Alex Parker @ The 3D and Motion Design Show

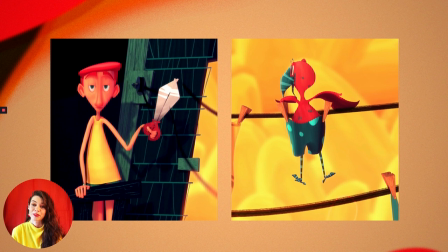[11:37]
right, so definitely a blast from the past, definitely some things about this short that show its age, that show my student skill set at the time. But one of the things that does kind of stand the test of time is the character design in this short. So that's what we're focusing on, and that's what we're going to talk about. So in this short, we have two very opposing characters.
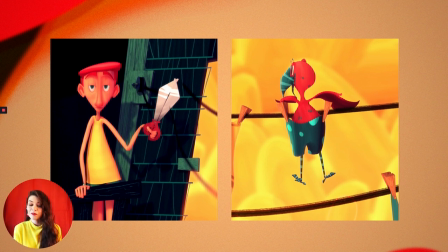[11:57]
We've got Don, this very unamused, high-rise tenant, and we've got Dottie, this super excited, super bouncy bird. And so what we're going to talk about here is the character design in these two characters independently and how their character design works together to tell their individual stories and also kind of helps define from a visual standpoint how these characters relate to each other.
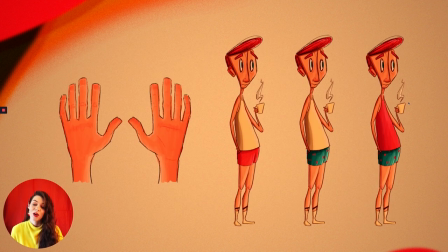[12:17]
So we'll go ahead and start off with Don's character design. We'll take a look at how we built this character from the ground up. We knew from the beginning that we wanted Don to be a very, very kind of just kind of regulated, stiff, pretty unamused character. He's pretty boring. And what shape is more boring than a square?
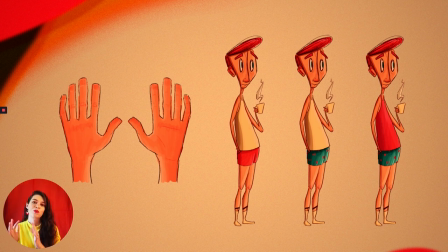[12:36]
And so we used squares and kind of trapezoidal wedges, variations on squares to build this character from the ground up. And so you can see that square shape even in his hands. We've got he's got these really blocky square nails. He's got these blocky knuckles, these blocky finger shapes.
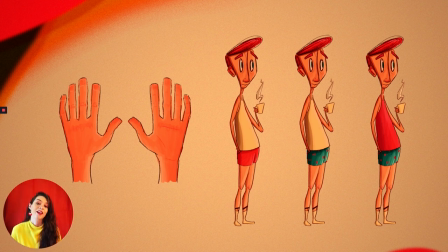[12:52]
And if we move into his actual body design, this square really permeates all the way through his character design. He's got these really blocky eyebrows, this kind of blocky trapezoidal head shape.
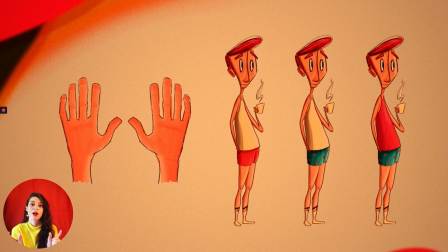[13:05]
And then even like his kneecaps and his feet all hinge on this really blocky trapezoidal rhombus square based shape.
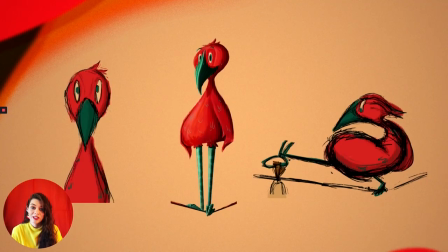[13:14]
And so if we compare that to Dottie's character, you'll see it's the complete opposite. it. She's absolutely based on these much rounder, bouncier shapes, because she is a very round, bouncy character.
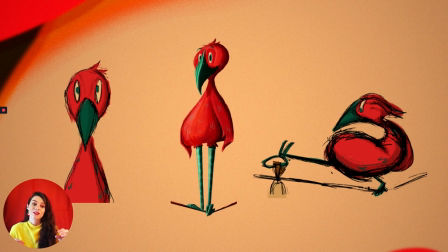[13:29]
And we'll also see in some of her posing sketches here that this circle shape is much more flexible than Dawn's shape language is. She bounces, she hops, she's always squishing and squashing her way across the set, whereas Dawn really doesn't express that type of movement.
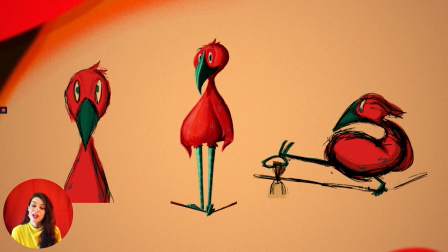[13:46]
And so we wanted to make sure that Dottie's much more circular shape language helped sell her really bouncy personality through even just the character sketches and then especially in her animation and so you'll see here that everything about Dottie is based on circles and ovals
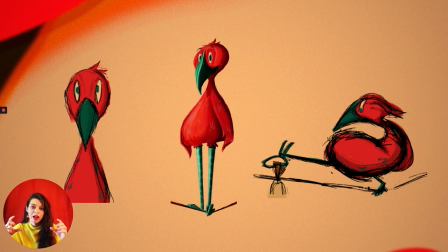[14:04]
even through her her eyes especially her ovals which she shares with Dawn as well but her eyebrows whereas Dawn's were rectangular hers are absolute little moon shapes even her feathers are little moon shapes so everything about her is much rounder including her big lovable tummy than Don is.
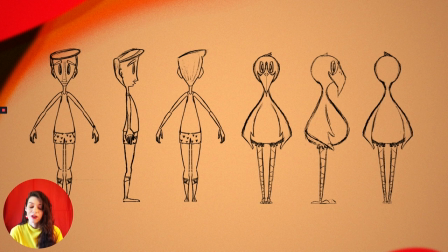[14:22]
And if we look at these two characters together in the form of their turnarounds and their model sheets, you'll see that there's a big difference between the shape language here in Don's squares and Dottie's circles. But even though they are opposing characters, they do exist in the same universe.
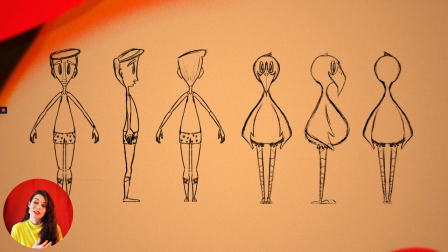[14:39]
So we're going to now switch gears and take a look at the similarities between these characters, because even though they are opposing and they have very opposing character traits, we want them to believably live within the same universe and be able to relate to each other.
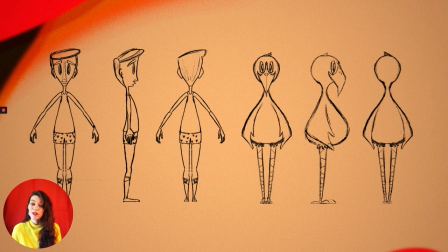[14:54]
So we're going to shift gears a little bit and take a look at, even though they are so different, what brings them together. And so if you'll look here, even, you know, we did talk about briefly the ovular eye shape that they do share. They also share relative proportions.